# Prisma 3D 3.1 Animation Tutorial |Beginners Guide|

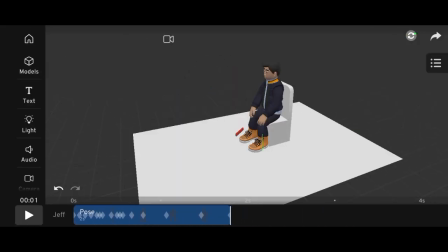[0:01]
Hey everyone, welcome back to TaiLong Animation.
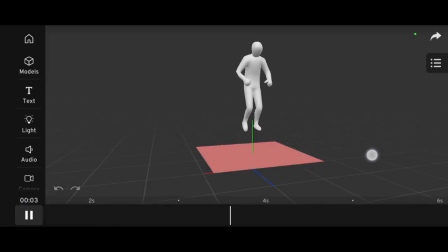[0:05]
In today's video, I'll be showing you exactly how to create an animation using Prisma 3D version 3.11.
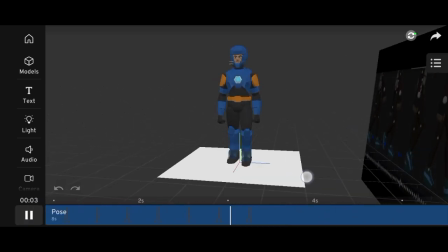[0:13]
If you're new to 3D animation or having trouble with the latest update, this tutorial is just what you need.
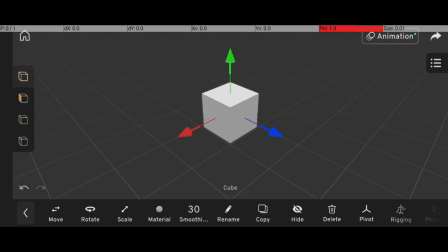[0:21]
First, open Prisma 3D and create a new project. If you're in modeling mode, simply switch to animation mode by tapping Open Animation and then selecting Create Animation.
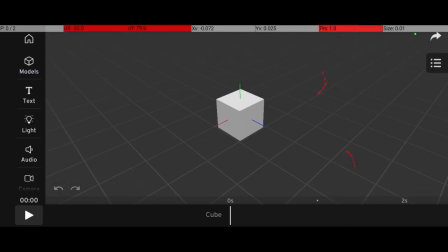[0:36]
Once that's done, you'll see a timeline appear at the bottom of the screen. To animate an object, start by clicking on the object, in this case, a cube. Next, click the plus button at the bottom and select Create Animation. animation. Now go to the timeline and tap on it. On the left-hand side, you'll see the keyframes option.
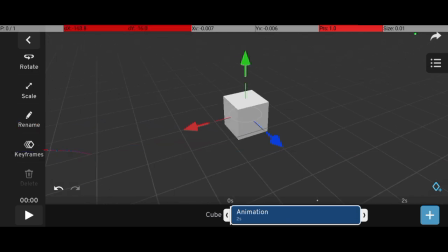[1:01]
Click on that. To add your first keyframe, make sure you've selected the cube, then tap the keyframe button while on the first frame.
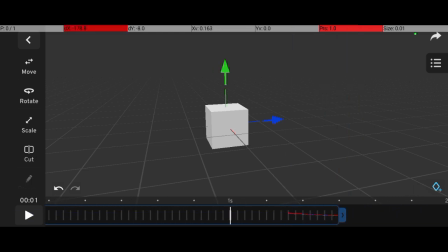[1:11]
Move ahead to another frame, reposition your object, and Prisma 3D will automatically create another keyframe. To play back your animation, use the back button on the top left corner and hit the play button.
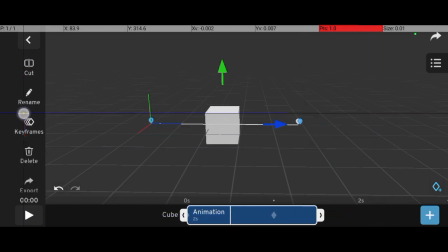[1:31]
Now, if you're not sure what keyframes are, here's a simple explanation.
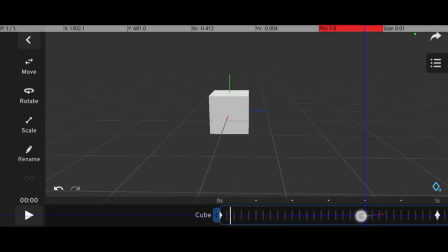[1:36]
Imagine animating a cube moving from the left side of the screen to the right.
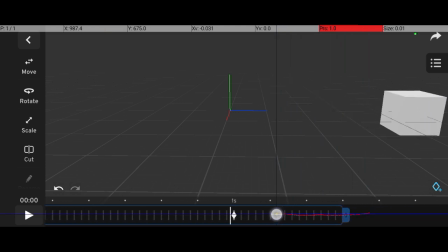[1:42]
You place one keyframe at frame 1 with the cube on the left, and another keyframe at frame 30 with the cube on the right. The software will automatically create the motion between these two points.
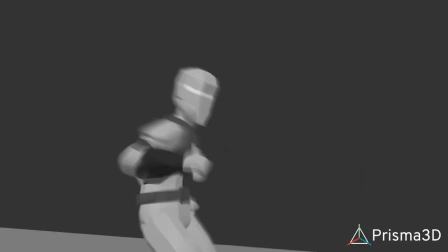[1:54]
This process is called interpolation. To make your animation more appealing, it's important to understand some basic animation principles.
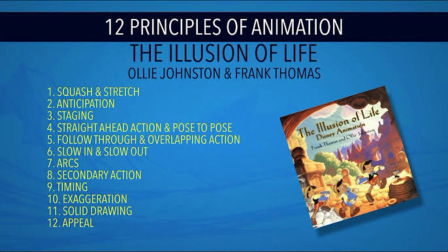[2:04]
These principles apply to all forms of animation, regardless of the software you're using. As a beginner, there are three key principles you should know.
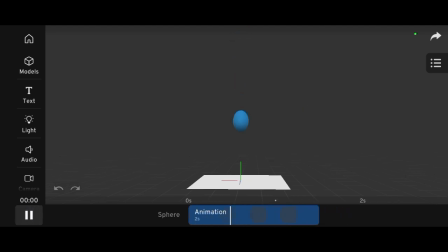[2:15]
Squash and Stretch This principle gives a sense of weight, flexibility, and volume to your objects. It makes movements look more natural and believable. Imagine a bouncing ball.
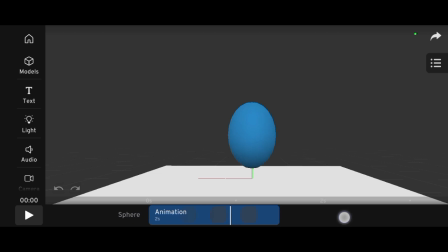[2:27]
When it hits the ground, it squashes. When it bounces up, it stretches.
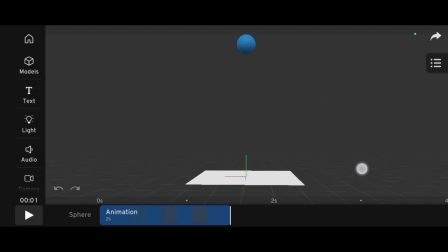[2:33]
However, the ball keeps the same volume. It just changes shape, not size.
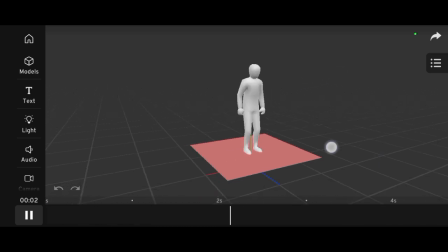[2:40]
Anticipation prepares the audience for an action. For example, Before a character jumps, they bend their knees.
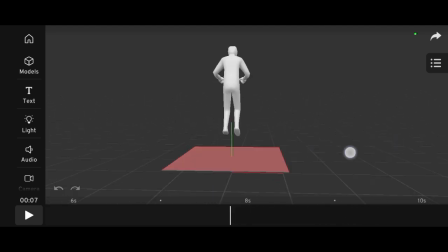[2:48]
This small movement sets up the main action and makes it feel more realistic.
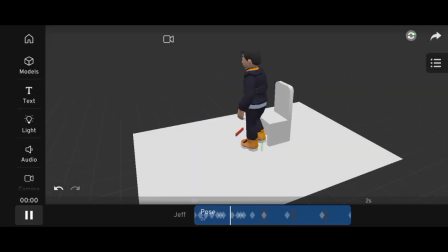[2:54]
Straight ahead. Action and pose to pose. These are two different animation methods.
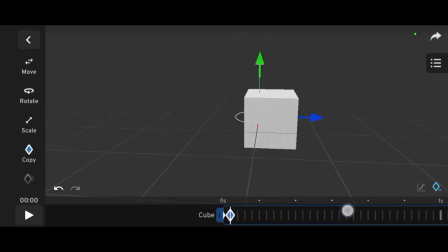[3:01]
Straight ahead means animating each frame in sequence from beginning to end. It's great for things like flowing hair, fire, or cloth in the wind.
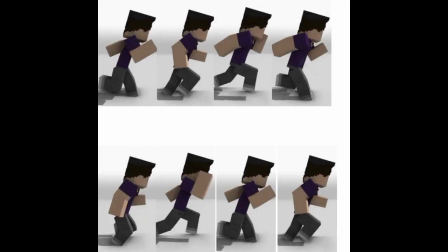[3:10]
Pose to Pose, on the other hand, involves creating the main poses first,
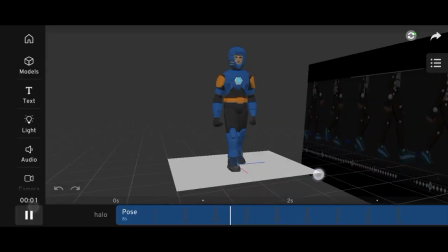[3:16]
like a character's walking steps, and then filling in the in-between frames.
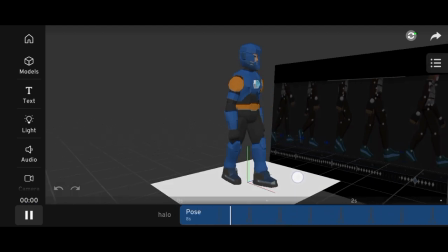[3:21]
This method is ideal for planning and getting smoother, more controlled animations.
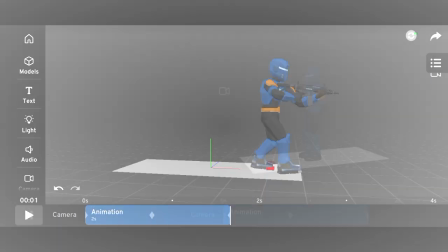[3:27]
These are just the basics of animation, and in the next video, I'll be showing you how to animate a full character in Prisma 3D.
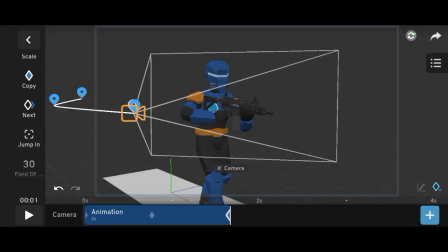[3:37]
Thanks for watching, and I'll see you in the next one.